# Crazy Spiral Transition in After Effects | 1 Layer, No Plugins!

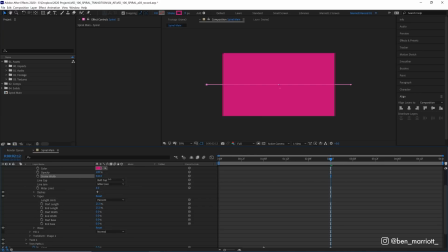Even here, we've still got some on the edges at 300. We need to go to almost 400 to get rid of those. And that's going to be too much. If we keyframe the stroke width here, and oh, it doesn't look like I keyframed it earlier at 0. Let's take that down to 0. Now our spiral is getting thicker, but it gets thick way too fast, and then you barely see that it's a spiral towards the end here.
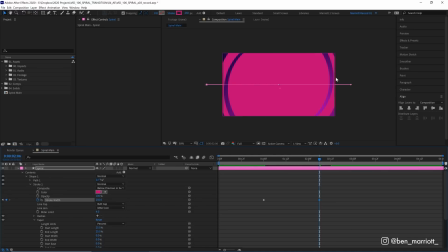So we want to change that down to 250-ish. And only the outside of the spiral is showing through the background because we tapered those strokes. So these strokes are thinner at the edge here, which is why they're not covered up by the increased stroke width. So to fix that, we are going to animate the tapered stroke lengths as well.
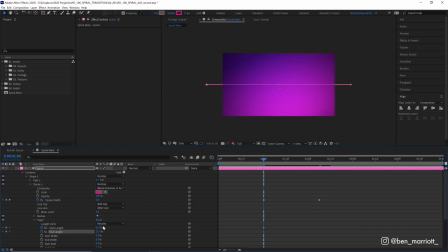So let's keyframe the start length and end length at 25 at the start of our animation, which is at 1 second. And then later, let's decrease those, take those back down to 0. There, our animation is almost filled up. I can see there's a little bit left in the corner. And what that is because our line isn't long enough. So I'm just going to go and extend our line a little bit more.
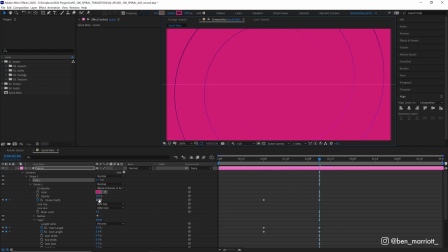That's revealing some tiny gaps in our spiral. So let's just increase our stroke width a little bit.
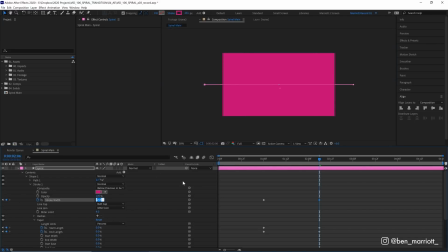We want it just enough so it covers the whole screen. There we are, 255. And looks like these keyframes are a bit too early. Let's move them back as well. So all our end keyframes are lined up. And here's what our spiral looks like now. Excellent, we're getting very close. This video is sponsored by MotionElements.
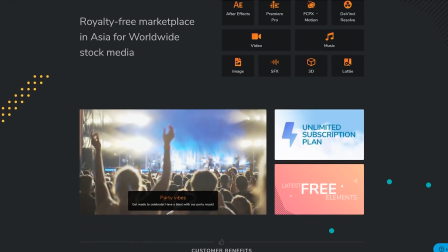MotionElements is a creative marketplace for video creators with an amazing unlimited subscription plan.
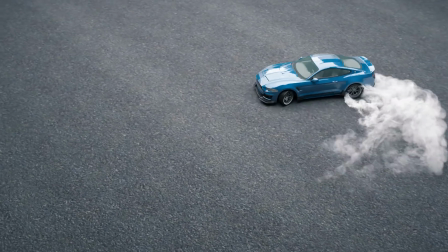That means you can download whatever you want from their subscription catalog. They have over 3 million pieces of content.
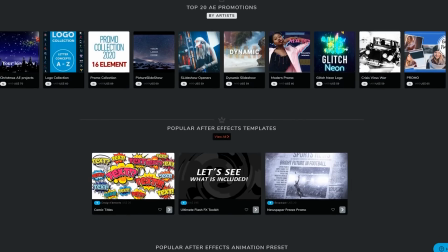Stock videos, images, music, sound effects, After Effects templates, 3D models, Lottie animations, footage of chihuahuas.
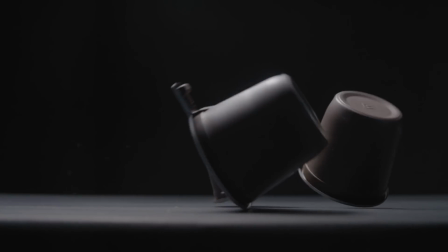It's so much, you'll drop your cups. If you need something to spice up your motion graphics projects, well, they've got it.
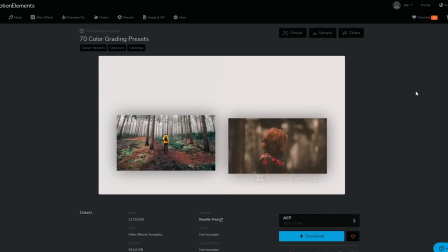Amazing VFX elements, film burn overlays, color grading presets, hand-drawn scribble packs, even a total VHS effects toolkit.
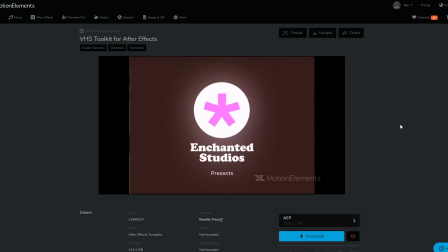All things that you can use to save yourself time and money for when you've got projects with tight deadlines and you don't have the resources to create those all yourself.
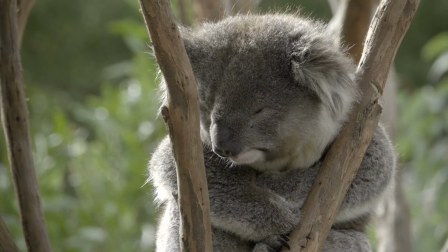But what about licensing? Friend, don't even worry. There are no additional licensing fees.
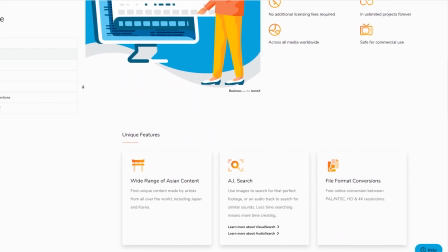You can use anything from MotionElements in unlimited projects forever. They are safe for commercial use in all media worldwide.
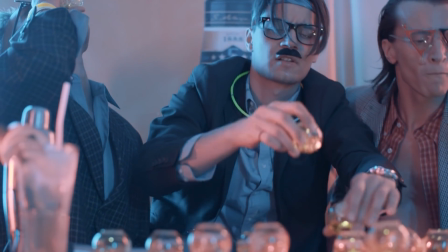With an annual plan, it's only $16.50 a month. Sign up with the link in the description.
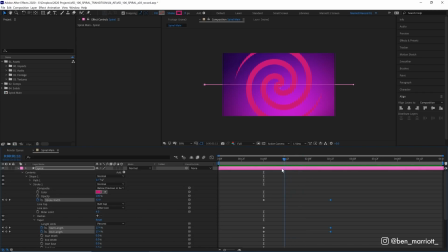Another thing we can add to this animation to give it a bit more flavor is some rotation. So I'm gonna open up to rotation properties with R on my keyboard, keyframe it at 0, and then at the end of our animation, let's keyframe it at minus 360 degrees or minus one full rotation.
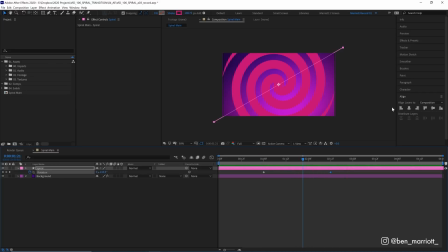So now it's gonna spin as the spiral draws on. Excellent. Let's bring up our other properties with U on our keyboard to bring up just the other keyframes. And that is all the keyframes we're gonna need. And one thing this does need is some easing. So I'm gonna select all of these keyframes, press F9 to give them an easy ease.
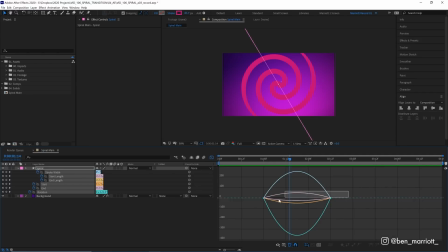There we are. Let's actually go into our graph editor. And in the speed graph, I'm gonna select them all and just increase the easing a little bit. I think around 50% will be good for us. There, I think that's looking great. And this is why I left this till the end so I can ease them all at once.
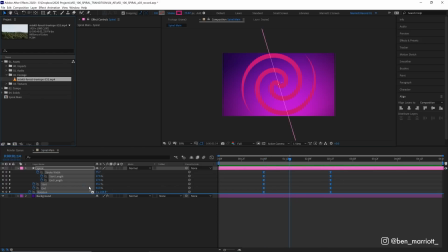And if you want to use the spiral as a transition, that's all you need to do. We can just grab our footage, place it underneath our spiral layer, change the track mat to alpha mat.
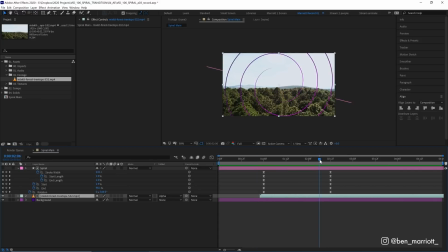And now we've got a nice spiral transition. And if I'm gonna be honest, this transition is a little bit let's say flavorful. So I'd suggest maybe using this sparingly. Maybe use it as often as you would a star wipe.
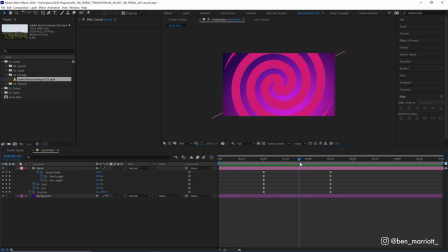Let's get rid of that footage and let's work on those lighting effects. Now all of those are done with layer styles with no effects.
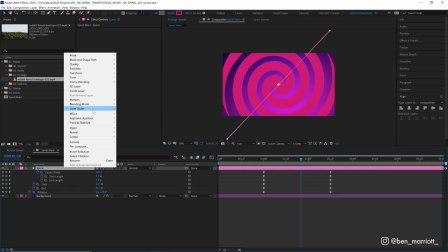So to add those, we need to right click our layer, go to layer styles. And the first one we're gonna add is inner shadow.
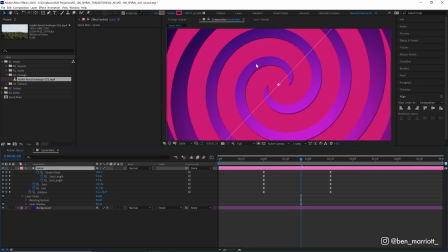If we zoom in, we can see this adds a slight shadow coming from the top left. And that's added to our layer styles down here. So let's open up inner shadow and we're gonna change a few things. First, let's change its color to white because I'm actually going to use this as a highlight, not as a shadow. Let's change its blend mode from multiply to normal so we can actually see it. Let's increase its opacity to 100%.
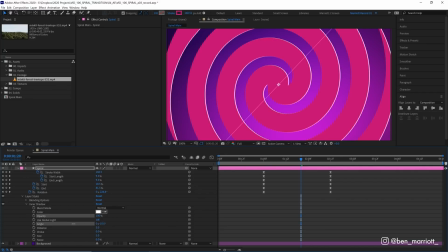Let's move its angle so it's on the bottom left at minus 60-ish. Looks to be good. So we've got a light source coming up from the bottom right, which kind of matches our background. Let's increase the distance to 15 so more of it's visible. And let's adjust the size as well, which is like the softness. And let's increase that to, we don't need to go too far.